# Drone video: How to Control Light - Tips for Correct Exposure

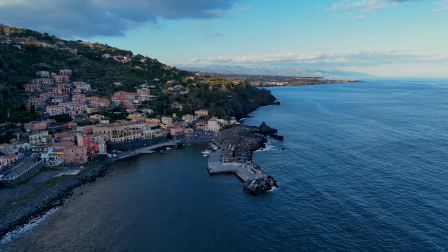0s
Users often ask me how to control light conditions,
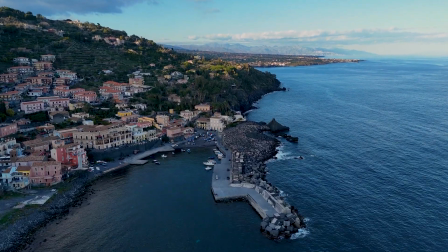5s
whether to use manual or auto exposure, and how to avoid overexposing or underexposing.
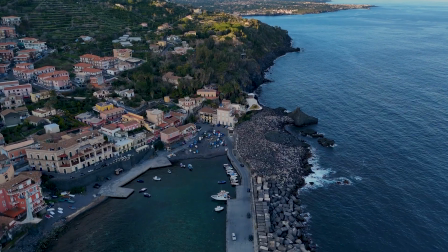13s
Mastering the correct exposure is crucial for drone footage quality. The good news is that it's not that difficult to constantly nail exposure by planning
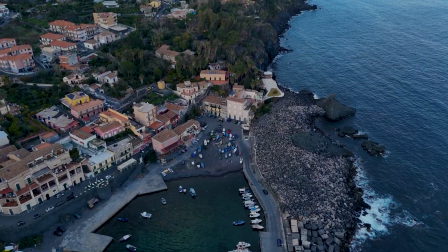22s
the shots in advance and applying some simple tricks that I will show you in this video.
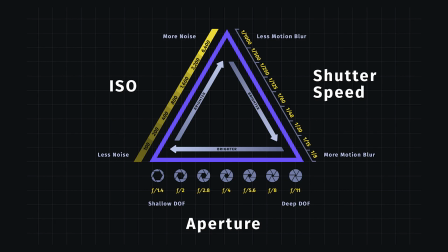33s
In videography, there are three parameters to set for exposure, aperture, ISO and shutter speed. They form the so-called exposure triangle. Most Presumer drones like the Mini 4 Pro and the Air 3 have a fixed aperture, so in this case there are only two values to take care of.
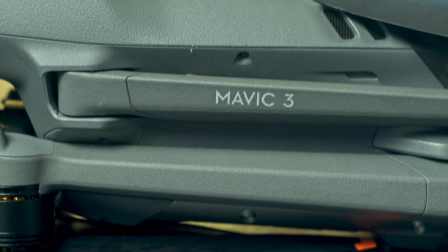52s
The only model of the current DJI line offering variable aperture is the Mavic 3.
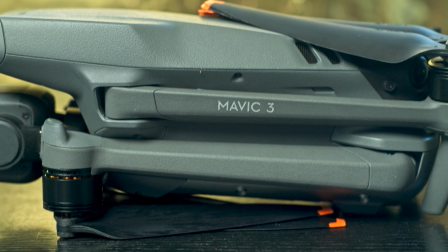58s
Being able to control the aperture gives some extra flexibility,
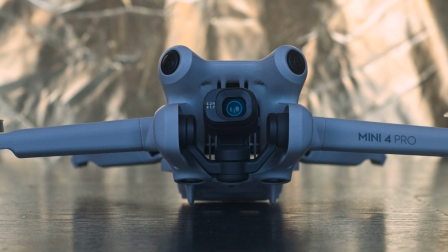61s
but it is still possible to get good results with a model with fixed aperture.
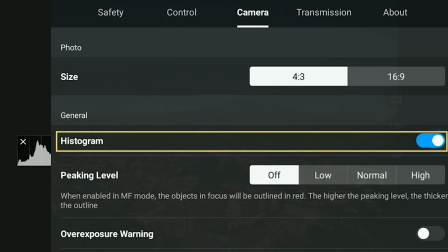69s
In the camera tab of the settings there are some tools to help exposing. Only one I use is the histogram.
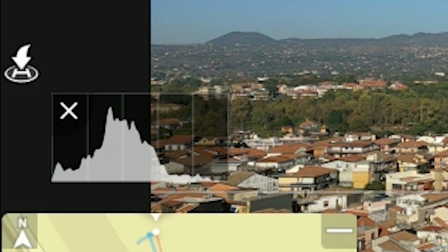76s
It is a graph that represents the luminosity of the pixels in the scene, with the darkest one on the left and the brightest ones to the right.
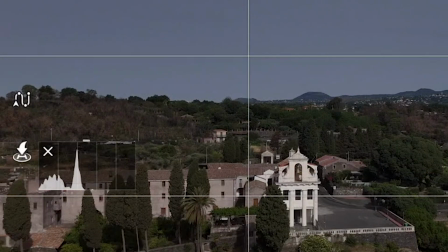85s
By simply looking at the histogram we learn interesting things about the scene.
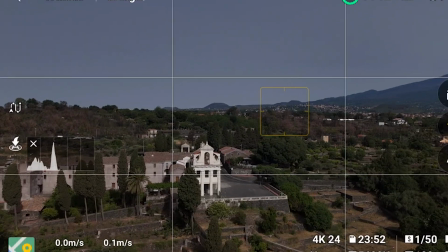89s
If the bars are bunched up against the left edge, the image is underexposed.
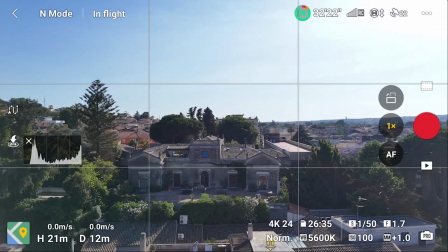95s
If they touch the right edge, the image is overexposed, and this is something to avoid at all costs.
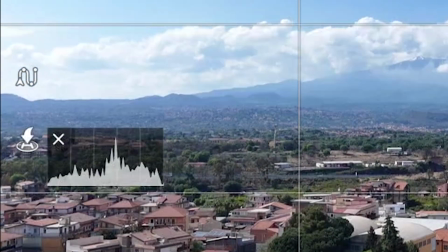103s
If the bar touch both the left and right edge,
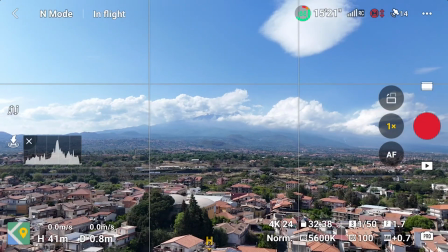107s
it is the case of a high dynamic range scene the most challenging situation if they are mostly in the middle and
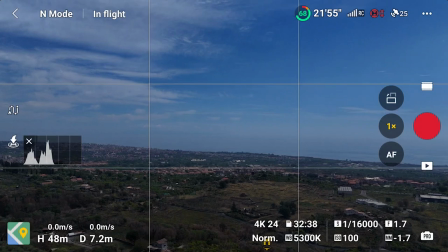114s
there is some space to the left and to the right it is a low contrast scene which corresponds to friendly conditions for
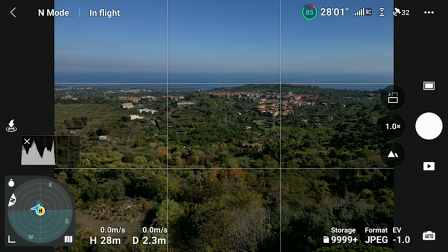121s
exposure with auto exposure it is possible to use the ev value to
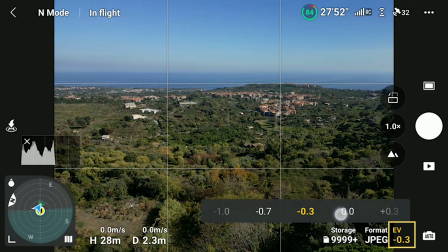126s
modify the overall luminosity in the scene i prefer to set it to a slight negative value
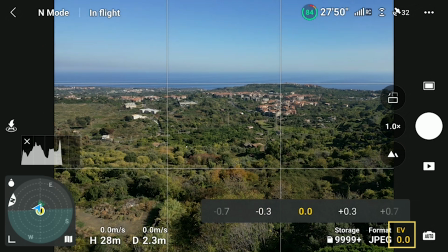132s
between minus point three to minus one for two reasons most models
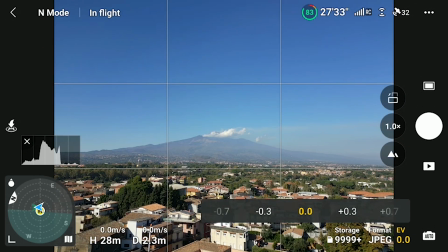137s
tend to slightly overexpose also it is in most case easy to adjust
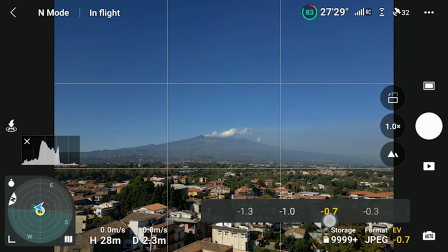143s
a slight underexposed image while editing while nothing can be done to correct an overexposed one this is
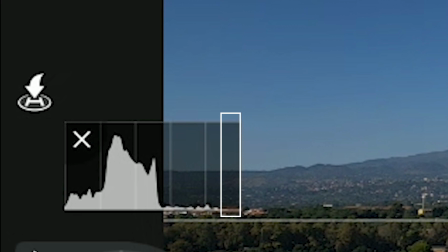151s
why when exposing I suggest to leave a gap between the last bar to the right and the right edge of the histogram when filming is important to plan the moves in advance to reduce the luminosity within the clip in daylight it is strongly suggested to keep the sun behind the
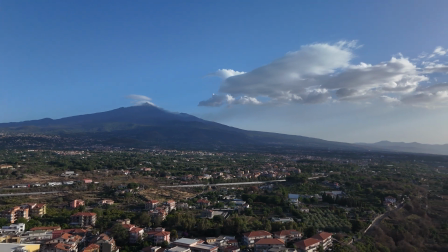175s
aircraft after setting the exposure values it is better to avoid orbiting
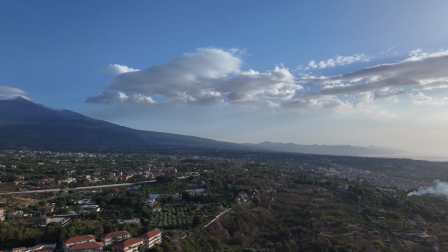180s
or rotating movements towards the direction of the sun as the dynamic range which is
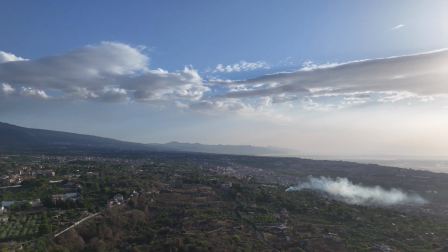185s
the difference between the brightest and the darkest areas will be too
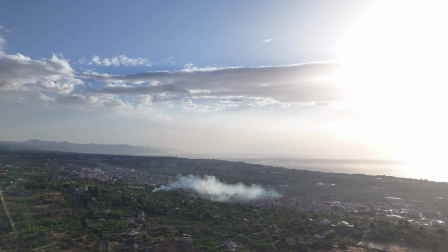189s
strong and some parts of the clip will be overexposed and others underexposed.
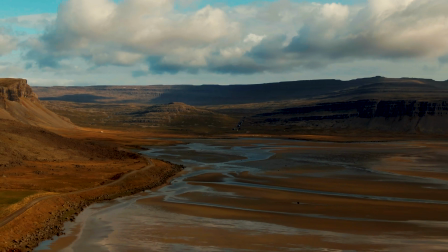196s
I wanted to show the width of this red fjord in Iceland with a sliding rotating movement.
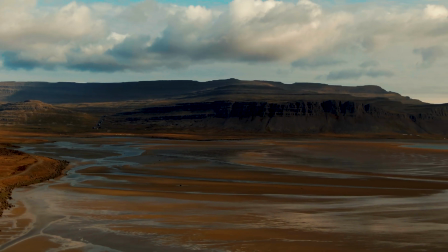203s
I had to wait several hours to have the Sun behind me for the whole move.
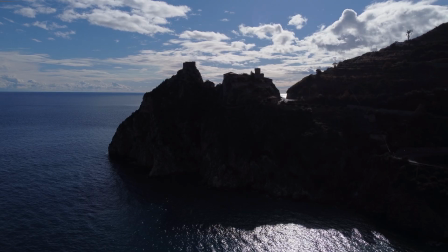214s
It is very hard to expose footage against the direction of the Sun, especially in daylight with the Sun uncovered by clouds on social media
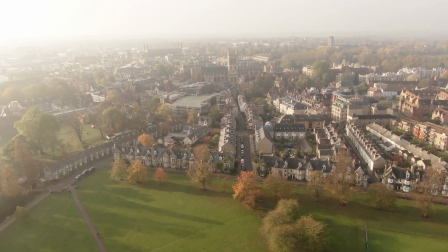224s
we often see clips like this one with the sky burned beyond repair
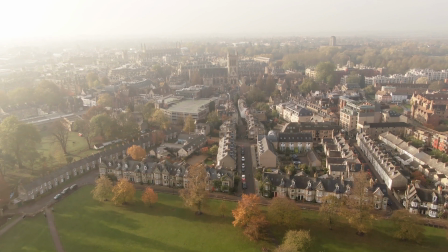229s
while trying to get some light on the element on the ground the result is in my
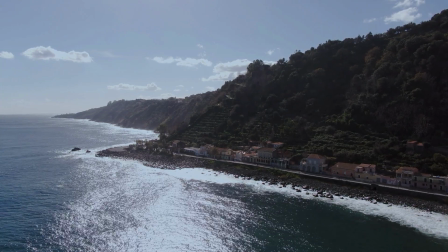234s
opinion unwatchable we never see anything like this in movies or in works by professional videographers
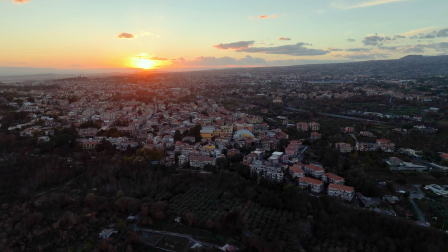243s
i suggest avoiding shooting footage in the direction of the sun in daylight unless with the Sun heavily covered by clouds.
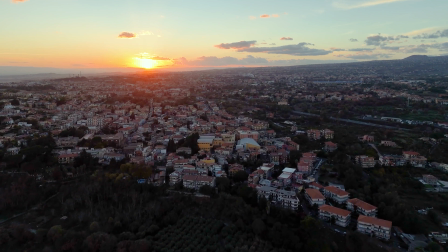251s
These conditions are very challenging even for professionals and require
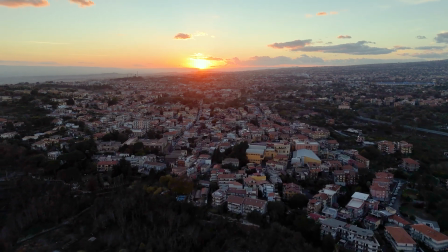256s
the use of flat color profiles and heavy computer post-processing.
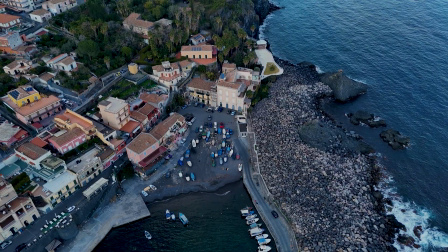262s
Another situation that requires planning is when starting a move with a camera facing
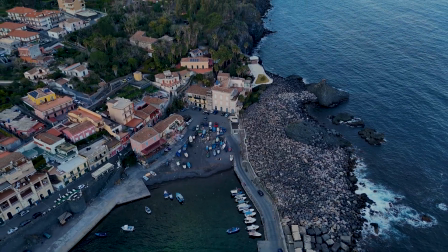266s
down toward the ground and then progressively turning the gimbal upward.
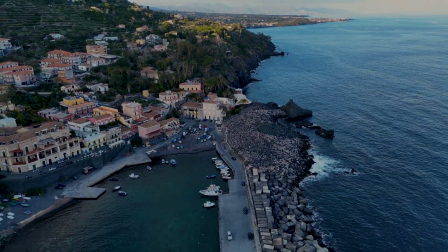271s
These moves are often interesting revealing shots but the The difference in luminosity will be very high once the sky enters the frame.
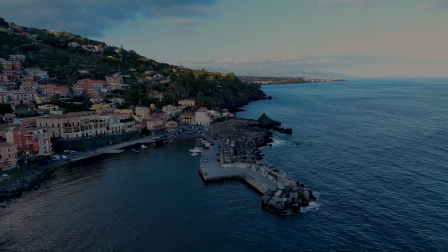281s
It is crucial to always have the sun behind the camera when performing these kind of moves.
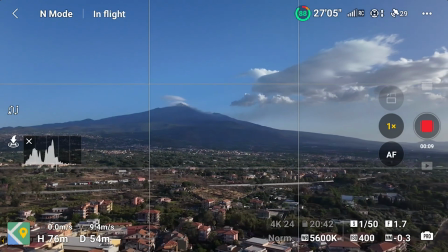293s
It is often said that the middle hours of the day is when videographers and photographers sleep.
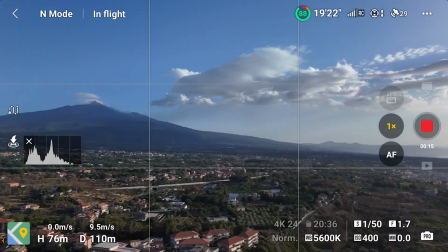299s
The results obtained during a sunny day are always disappointing as the shadows are
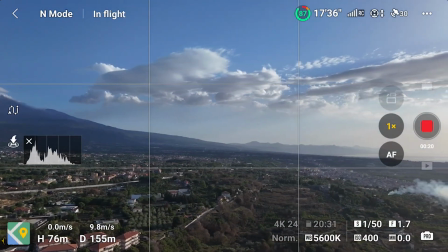304s
very harsh and the difference between the brightest and darkest areas too
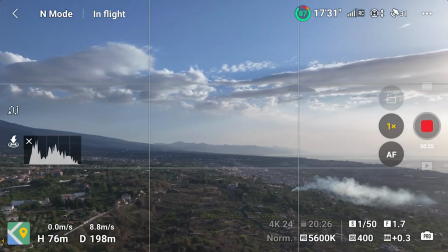309s
strong in other words there will be too much contrast as shown by the
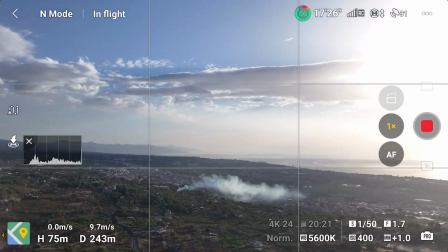313s
histogram with the bars touching both edges much
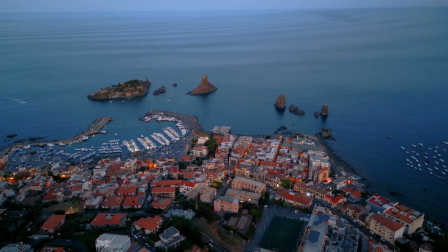320s
better results are obtained around sunset and sunrise the time known as golden hour and blue hour if
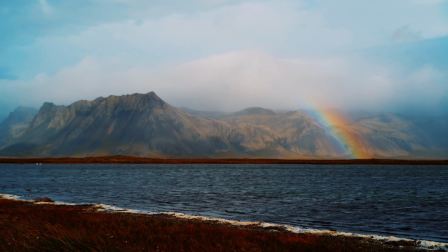330s
we must shoot footage in the central hours of the day it is preferable to wait for the sun to be hidden behind
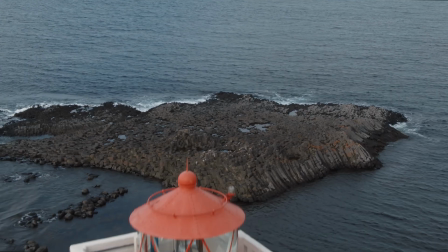335s
clouds that act like a big soft box reducing the contrast and softening the
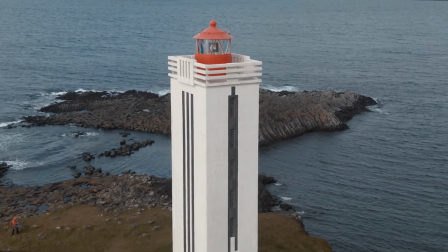341s
shadows these are very favorable conditions as it is easy to increase the contrast while editing beginners generally start by using auto exposure for video good results can be obtained in several situations if following the tips i'm giving in this video but there are two main reason why it is suggested to start using manual exposure the
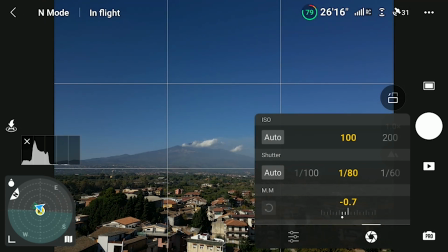373s
first one is to control the individual exposure values ISO and shutter speed
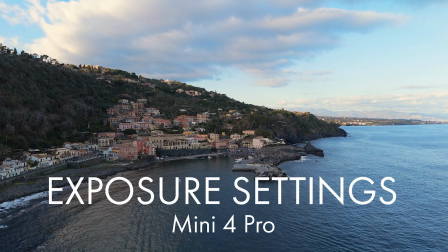380s
I'm not going to analyze in depth this aspect here as otherwise this video will be too long however I suggest watching my two videos about
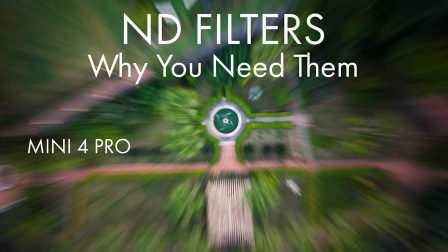388s
exposure setting with the Mini 4 Pro and how to use ND filters you will find a link in the description of this video.
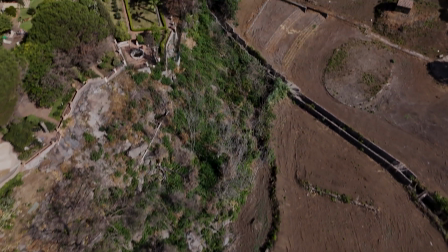398s
When using Auto Exposure, in case of changes of light intensity in the scene, the software reacts by adjusting the exposure values.
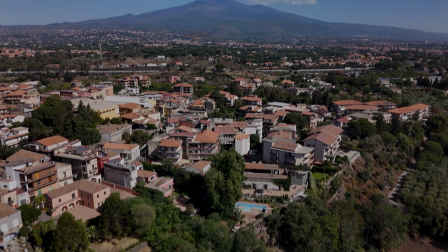407s
This translates in an abrupt delayed shift of luminosity, which is a clear indication of amateurish footage.
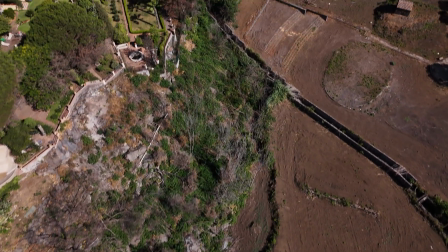418s
When using manual exposure, the values remain constant during the clip.
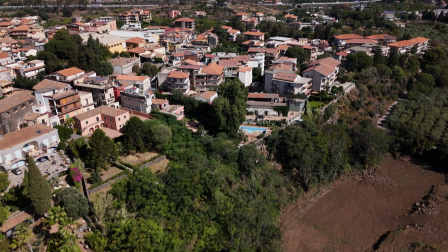423s
It will be then possible to adjust the change of luminosity in a much smoother way while editing, as we will see later.
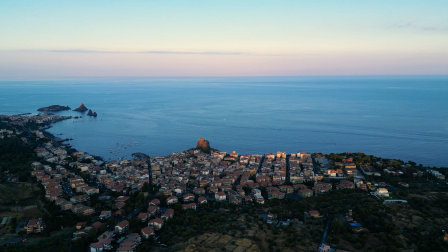439s
When editing footage, two types of adjustments are performed most of the time. The first one is adding contrast and saturation.
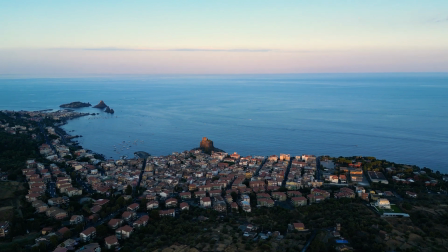447s
It is used with most clips taken in favorable light condition, to spice up footage that look just a bit flat.
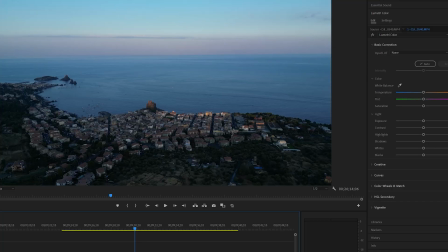456s
I'm using Premiere Pro, but the process is very similar with other editors.